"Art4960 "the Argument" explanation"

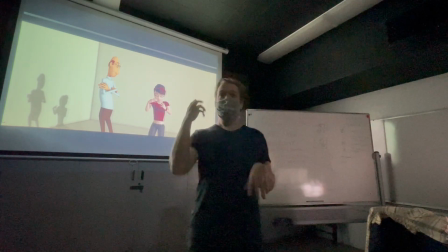The point is, you should be thinking that way anyway,
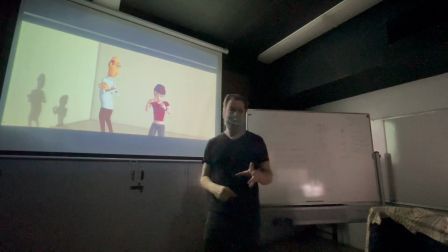because lips should be the last thing you do because the body language is going to
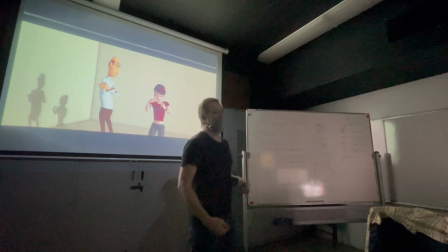give the attitude and the emotion first and then the very last
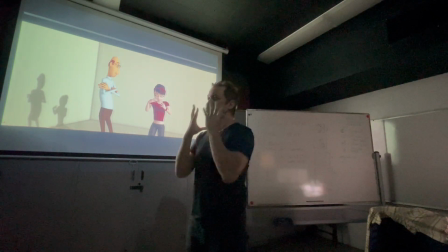thing is throw in the lips and the mouth and it will be all that much stronger
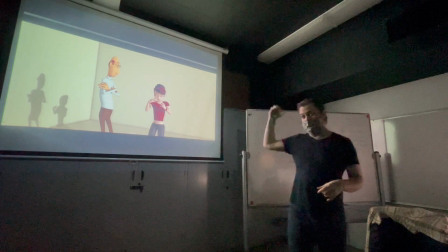so if we see this we don't even notice because we're not staring at someone's lips all the time it would be quite weird
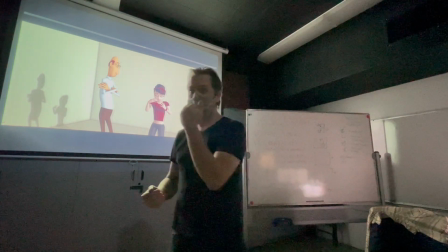if you did give someone eye contact you know only look at their lips you're like what do you look at why do you look at what do you look at
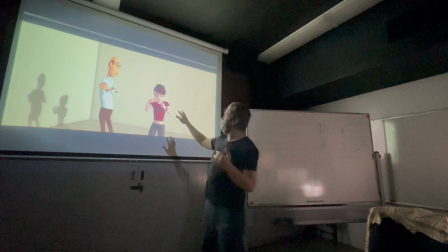You know, it's very disconcerting. So did you even notice? Your lips aren't moving here.
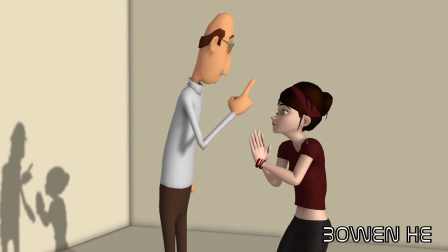You have to make sense. If you want me to be quiet, you have to make some God damn sense. You tell me why you're not going. Because, because, I've been to a million auditions.
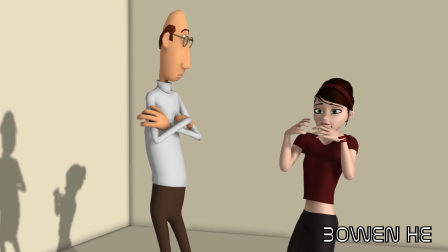And the same thing happens every time, where I get interrupted because someone wants to get a sandwich. Or I'm crying and they start laughing.
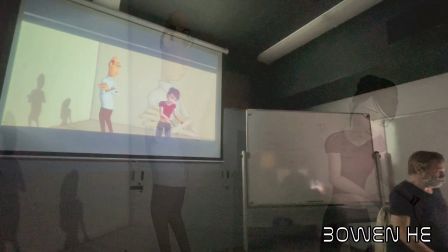Or there's people sitting in the window.
So it's really important.
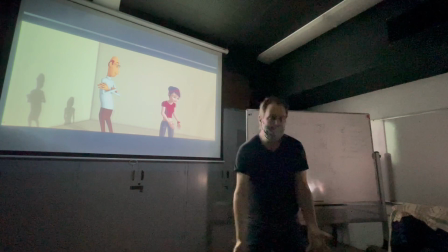You've got really the pose and the emotion, your hands and expression before the mouth gets in there.
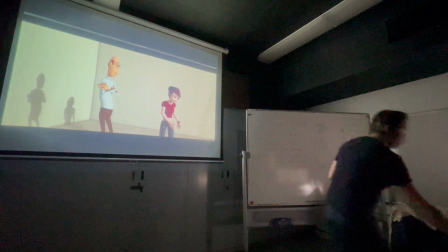Otherwise, it's going to look like a talking mannequin. So that's a really good sense of face, whether you're 2D or 3D.
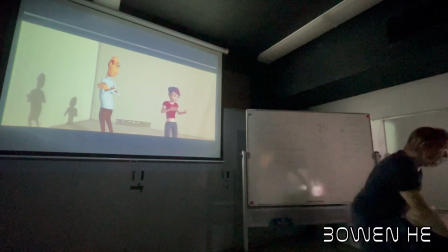3D or 2D.
And they're, like, maybe even prettier and better at the...
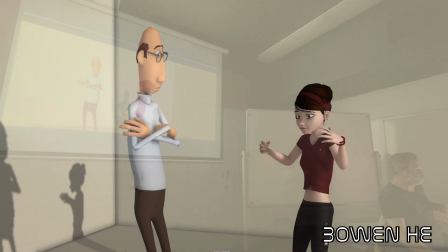Because maybe I'm not good enough. Yes, you are. No. No, maybe I'm not.
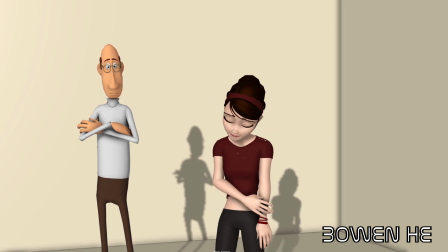Yes, you are. Maybe I'm not. You are. Maybe I'm not. You are.
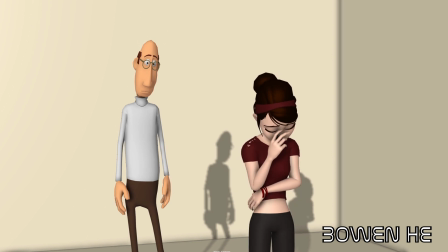Maybe I'm one of those people that has always wanted to do it.
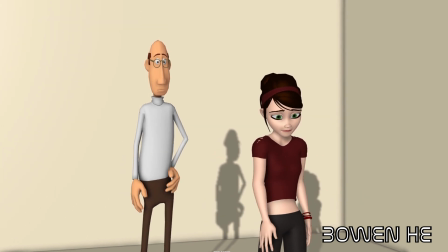But it's like a pipe dream for me, you know, and then you, you said it, you, you change your dreams and then you grow up.
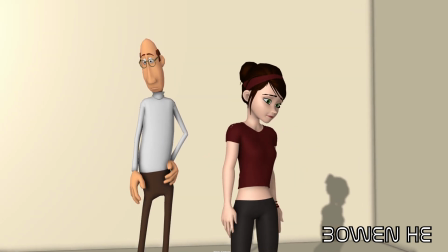Maybe I'm one of those people and I'm not supposed to. And I can go back to school and I can find something else that I'm supposed to do.
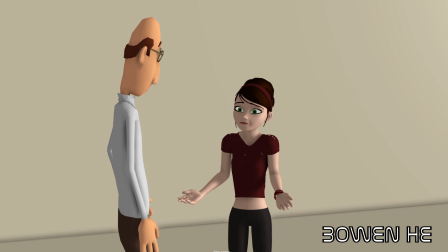Because I left to do that and it's been six years and I don't want to do it anymore.
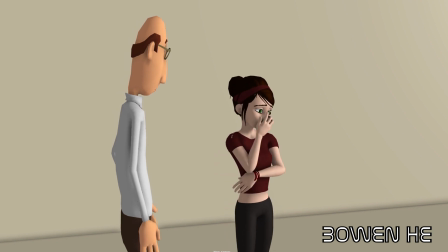Why? Why?
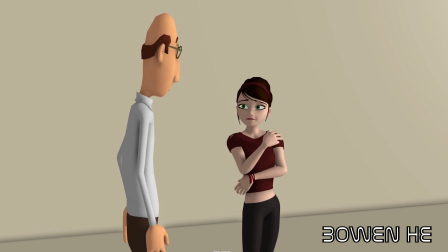Why don't you want to do it anymore?
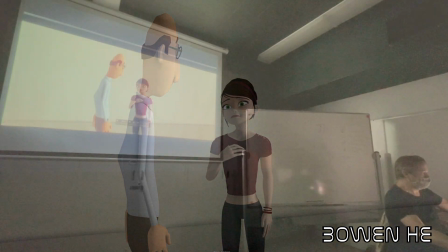Because they think it hurts a little bit too much.
Okay, yeah, it turns a lot of corners emotionally.
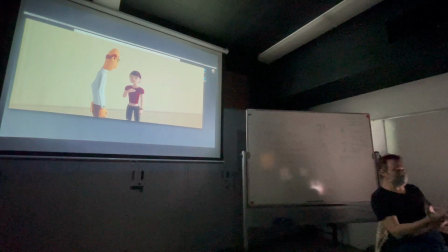It's like an argument. He's trying to help her so, you know You can look for dimension and the vocal performance really good actors You know,
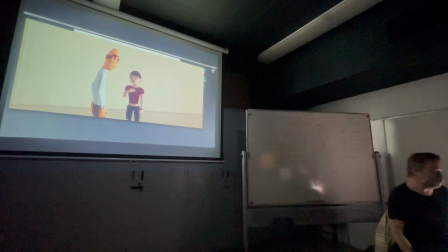it's going to help your animation if you start out with a pretty good resource
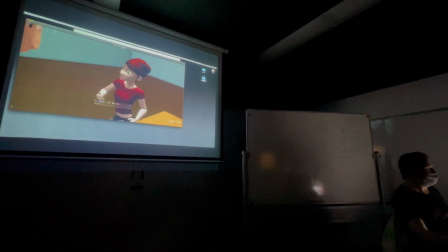And now
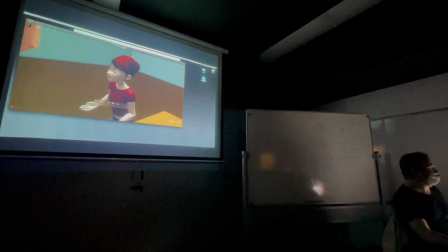All right, let's have a different angle
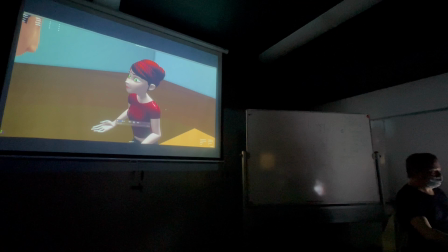On the same scene I think with some lighting Because I have good news What?
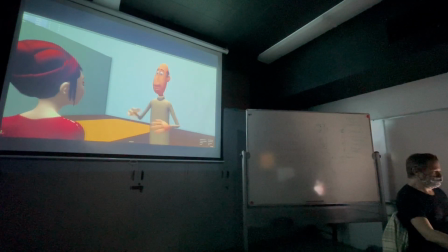Amy Brandt, the casting director. She was at your play. And she loved it. And she loved it so much that she wants you to come in tomorrow and audition for this huge movie that she's got.
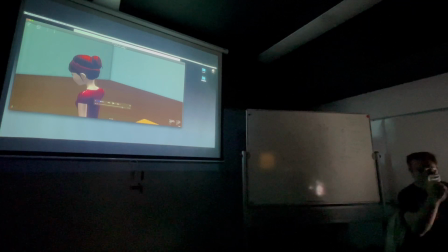Nice use of staging here. Now, this is an existing movie. Whatever you're getting the reference off of, reinvent it.
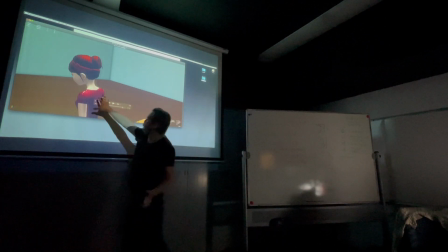Kind of make it your own. Starting the character with the back turn to us gives a
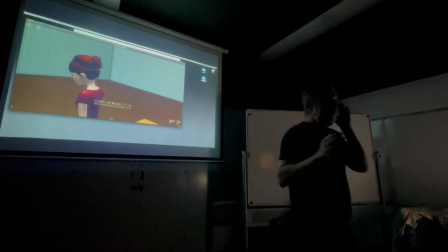lot of emotional statement as is.
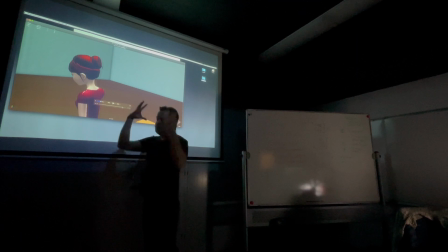We don't even need to see the face, we don't need to see like frontal characters always facing off each other. We have here, character doesn't want to engage so they turn their back.
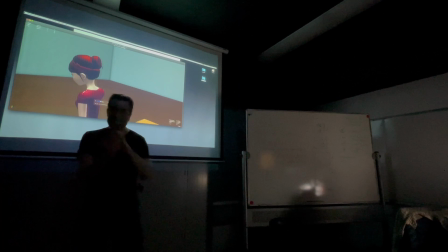Think about the action and the acting film,
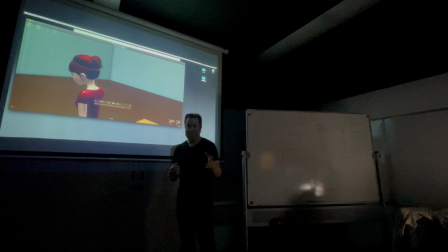take, tape yourself doing this acting it out or having a partner help you act out it's an essential that you get your own reference and re-envision
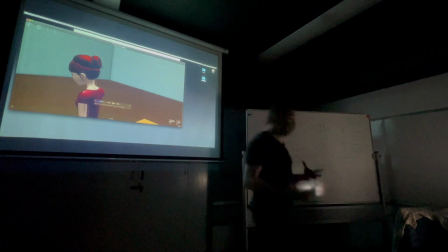whatever your dialogue is into your own bodies
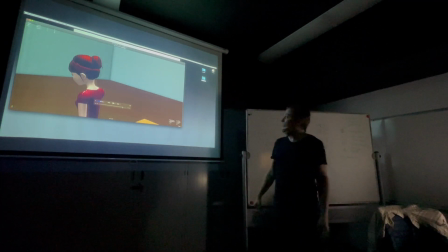and posture and you know filming your own reference is going
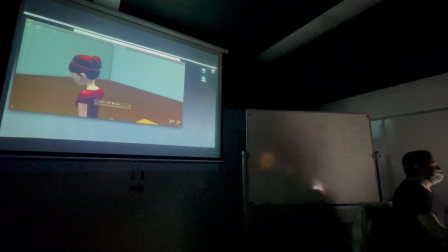to be essential for this all right
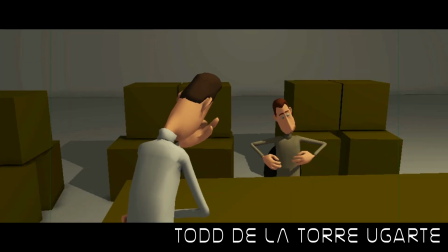now what are you doing here I'm waiting for you I'm gonna be in a neighborhood you're always in the neighborhood and
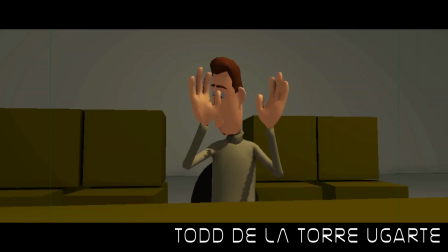you tell me what right you've got to keep those movers out of this office oh listen I'm sorry about that it's just you know what
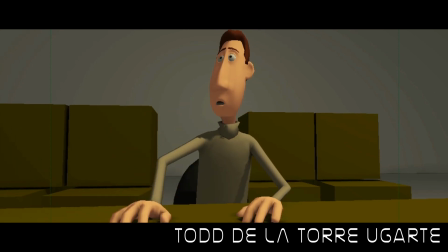I thought I thought you and I should talk alone you and I have nothing to talk about yes we do mr.
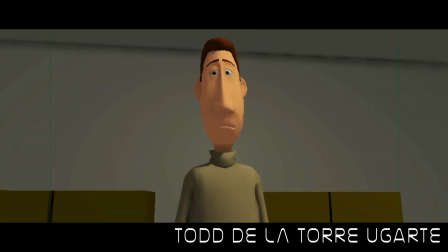Franklin we have something to talk about I'm here to arrest you for the murder of your partner
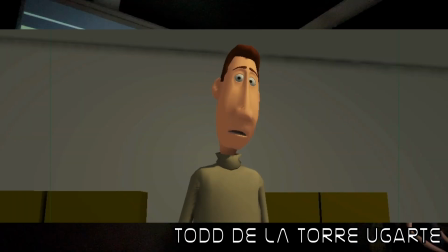what now it's my duty to inform you of your constitutional right
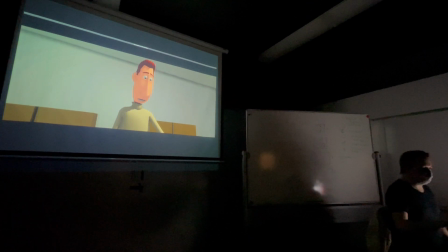okay a couple things to notice here really good staging is you don't have to see the face of the character again a character walking
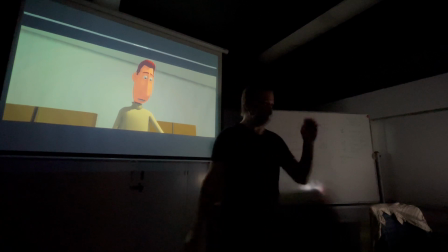away we see the pack can cause just as much attention someone's like don't walk away from me my words are hitting the back of your head we're lacking control of that character so look
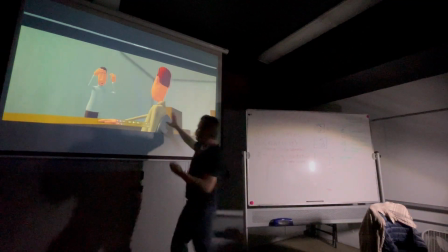what's happening here with the staging and cut low angle this character at
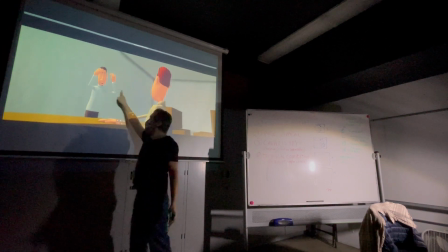first glance looks like they're in charge they're in power look at the dynamic the downward diagonal
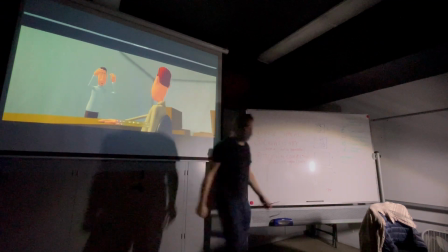okay the eye the eyeline is dominant it is
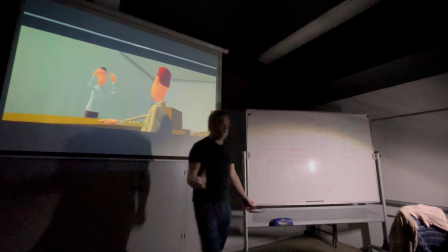oppressive okay so the tables get turned the seated character seems like the subordinate you're doing
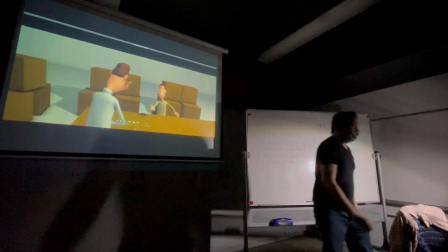here i'm waiting for you i'm gonna be in the neighborhood you're always
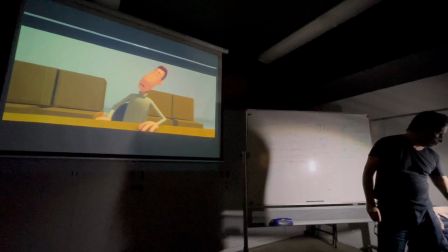I'm sorry about that it's just you know what I thought I thought you and I should talk a moment you and I have nothing to talk about yes we do Mr.
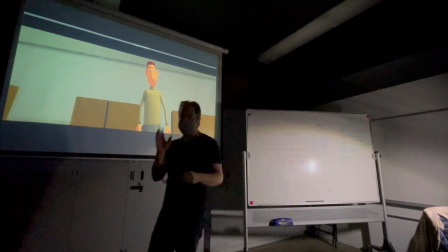Franklin there see what happened very powerful with the camera and this is the student his name is Todd Ugarte he created this
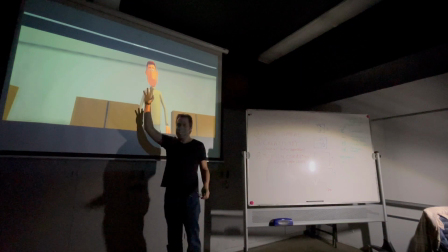where he's going to have the character stand up and with that boom you turn
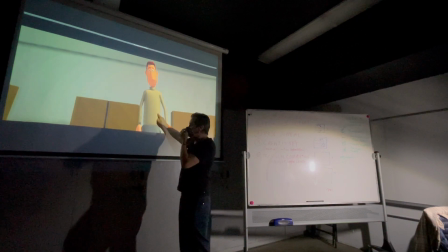the tables the weaker character is now isn't on playing chess the whole
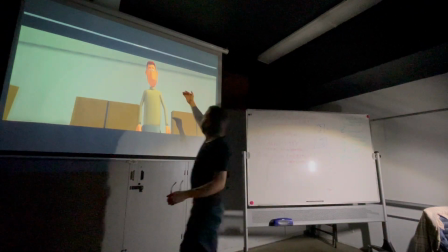time they're in control now they're looking down so the table's got
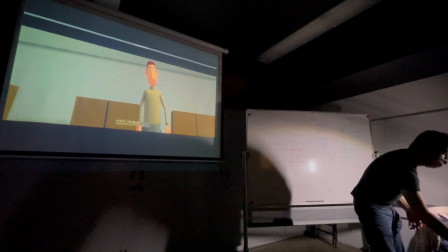afflicted it's all because of staging we have something to talk about i'm here to
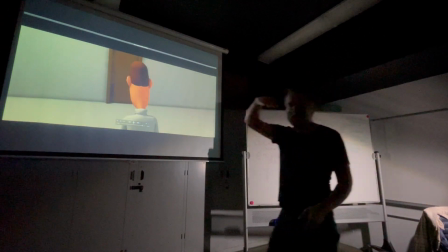arrest you for the murder of your partner now look we're looking down that's the second character who used to be up And now we see his back and he's frozen and he's like,
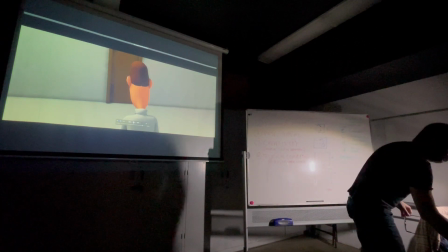I got caught. He's a little bit of a head turner, like, huh?
Now it's my duty to inform you of your constitutional right.
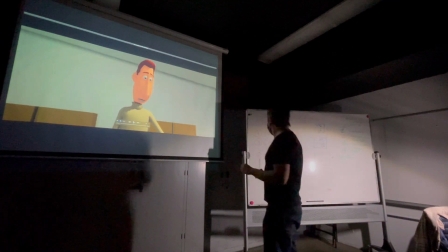So very nice use of posing and staging in this particular.
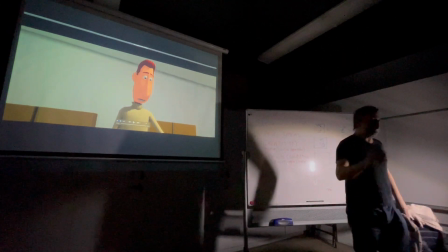Think about that whether it's 3D or 2D. How you can use the power of staging between.
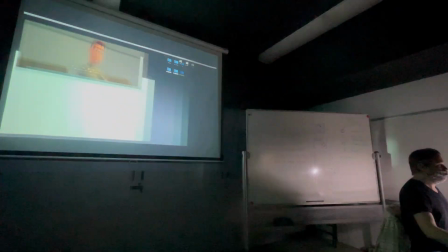This
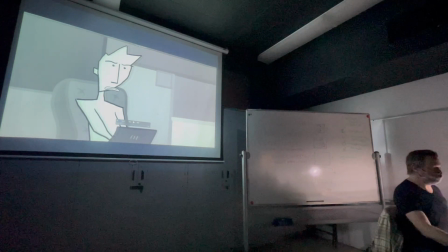pose is really different. It has its own kind of inventive cartoon language.
Let's talk about your likes and dislikes.
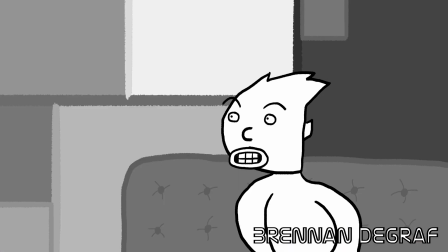How about your favorite food? What would that be? Oh, milk steak. What?
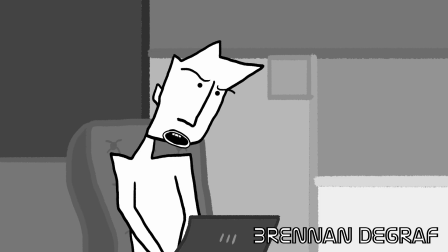Milk steak. I'm not putting milk steak. I'm going to put steak. Don't put steak.
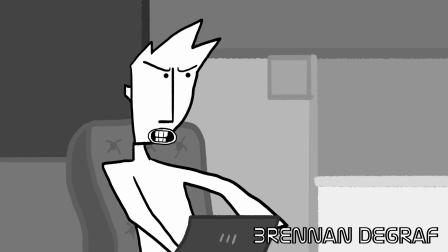Put milk steak. She'll know what it is. No, she won't know what it is, Charlie. Nobody knows what that is. Okay, all right. What's your favorite hobby?
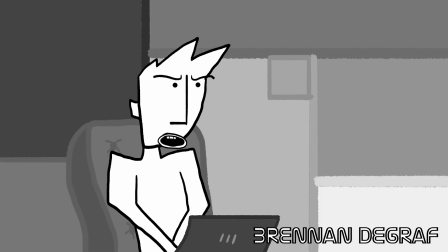Magnets. Okay, what? Making magnets? Collecting magnets?
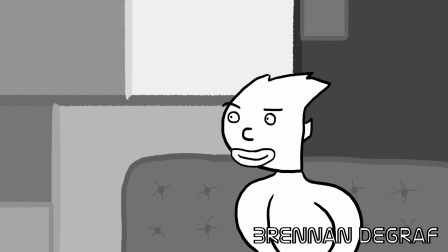Playing with magnets? Just magnets. I'm going to put snowboarding. We'll put snowboarding. I don't really snowboard. All right. What are you so many likes?
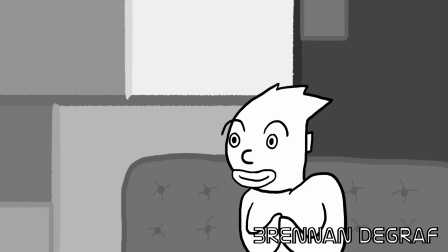Uh, ghouls. Son of a bitch. What are you talking about now? Yeah, I'm funny little green ghouls.
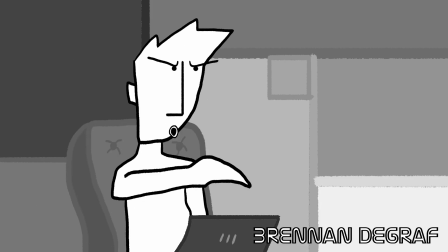What? Like in movies and cartoons? Little green ghouls, buddy! Don't write ghouls.
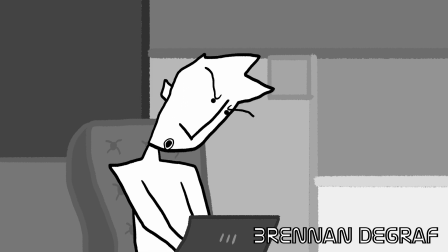I'm not! I'm going to travel! Jesus Christ, what are your dislikes? People's needs! Oh, come on, dude!
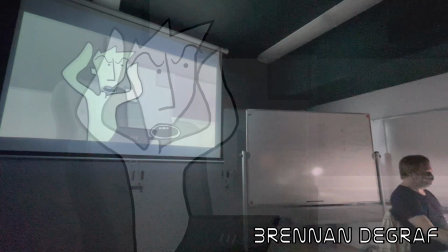Come on!